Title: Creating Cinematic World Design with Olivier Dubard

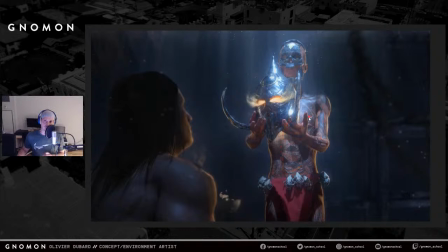57:47 So I did use 3D as a base, but these characters, the leader of the fanatic, I didn't paint that much on. Sorry, you probably can see this is heavily 3D. There's a bit of painting on the skirt, but on the character, there's a little more painting, and I'm going to show you that on the next slide.
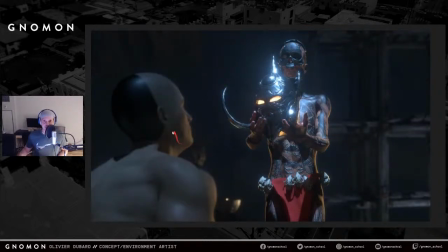58:07 So this is the raw render, and I don't know why, somehow my asset broke, and I couldn't get the full texture back somehow, and it even had like a farmer stand, and I didn't even know where this came from. And I was like, what's going on here, really? And I couldn't get it back somehow.
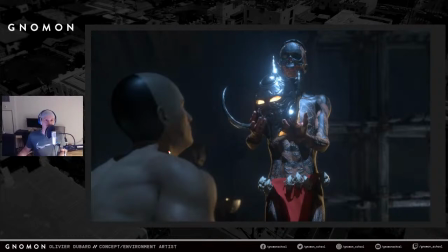58:25 So I was thinking, well, whatever, I'm just going to work with it. So I kept that, and I just painted everything on it. But it actually, in the end, it actually helped me because I could get this value here, it's just coming black out of the render, and I could use that for the hair.
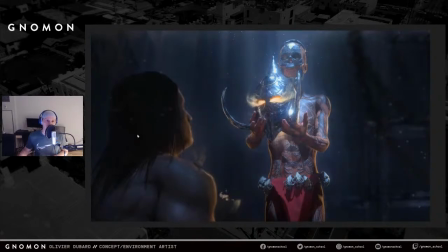58:43 So I used the same type of value, and I painted a bit more. I did a bit more pictures on it, rim lights, hand painted. A little bit on the fanatic as well, the leader, trying to enhance the image.
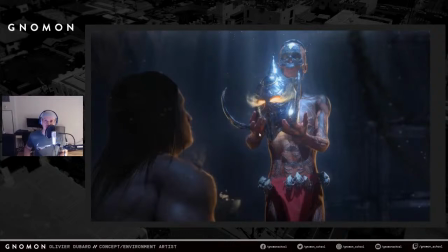59:00 And it's the same process: lens dirt, texture, lighting, paint over.
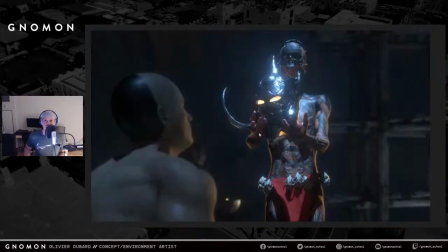59:04 It is the same as what you saw from the first keyframe. Now this keyframe was, I think it's one of my favorite.
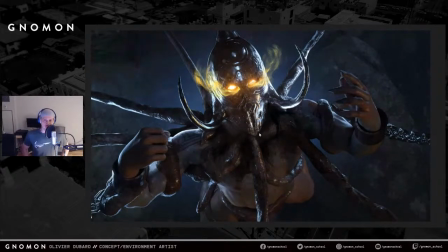59:13 I think if you remember from the storyboard, what I had was, he was the helmet is getting the tentacles on the character, and originally I didn't have that. So when I was drawing the boards originally, I didn't have any of this, and it was enough.
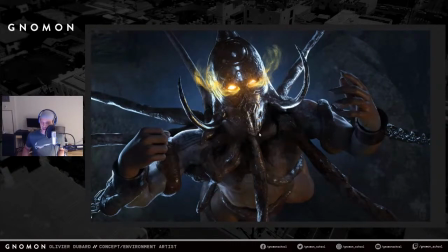59:33 But then when I came to this image and I was doing my thumbnail, this is what I had, right?
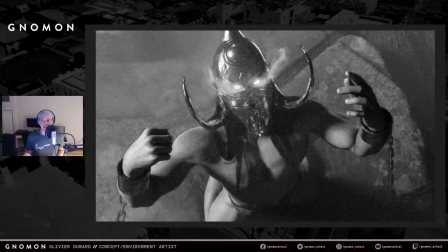59:38 And I was thinking, okay, there's something missing. there's something that I quite don't like. The lighting, I didn't really like it either. So I was not really happy with it. And I was thinking, okay, let's just rework the lighting a little bit more.
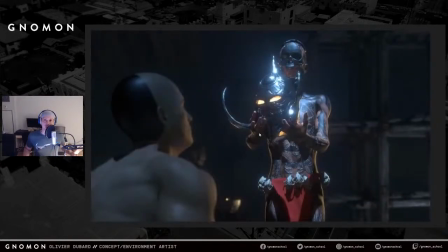59:54 So I reworked the lighting. I actually changed completely. So from those frames and this and that,
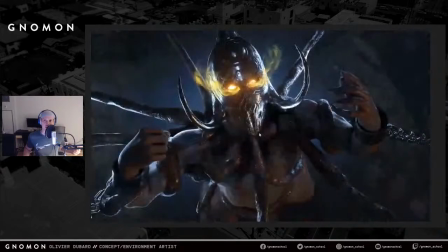60:03 now I'm like, okay, he's becoming death. The lighting needs to change, right?
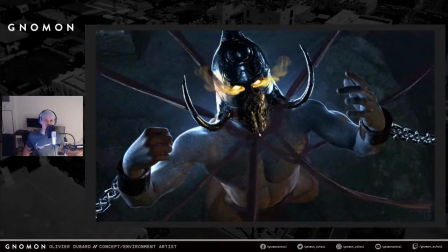60:09 So I was like, okay, let's make something more dramatic, more contrasty, more rim light, some like he's getting attacked.
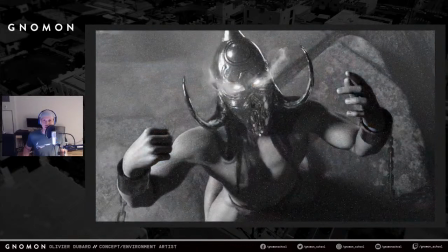60:14 And I was like, but so something's missing. And I was thinking, what if?
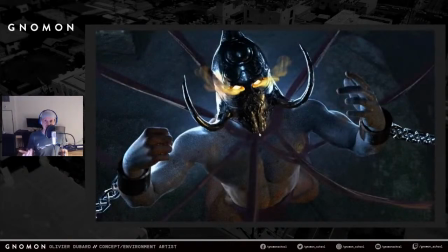60:19 And I remember in the comic book, he becomes the death dealer by getting strangled by the tentacles that comes out of it. So I was thinking, okay, maybe I can create some kind of a pattern, right? Maybe I can create shapes that could indicate that he's getting strongly attacked. So I put those lines,
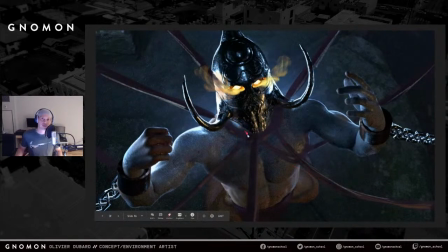60:39 that all basically direct the eye to where you're supposed to look at his helmet and his eyes. And his eyes are they're fuming already. So you can see he's becoming death, right? It's there. He's dying right now. But at the same time, he's going to be reborn as death.
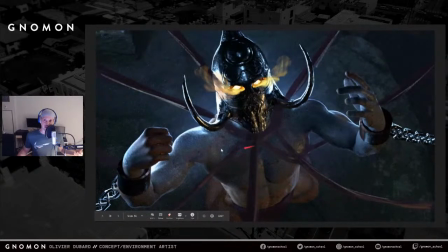60:58 So he's half actually alive, half dead. So if you look at his skin here, is what I want to do is to make it purple, and then the other half of his body is still pinkish, right? And so I did that. I was like, okay, I think the idea will work. So I kept pushing my idea.
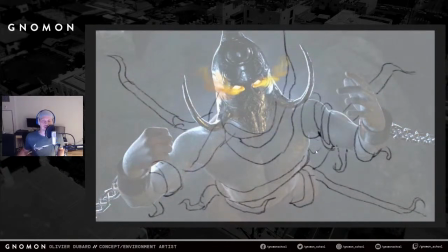61:17 I was like, okay, let's just draw a bit more on it. I was thinking, what if the tentacles are just, just grabbing his arms, maybe wrapping around his chest,
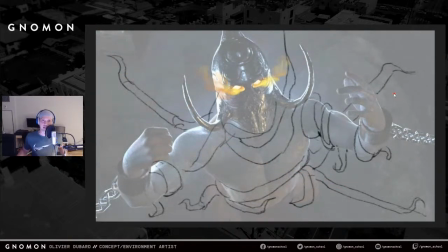61:34 grabbing other parts of the set as well to maintain him in place. So I was thinking, okay, that's a good idea.
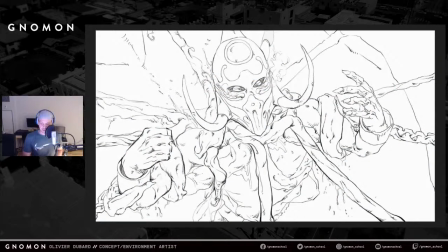61:40 I kind of like that. And I was thinking, okay, since I missed drawing a little bit, and I have a comic book background, I was like, okay, let's just do a drawing, like a final frame, fully drawn, comic book style, because I have time.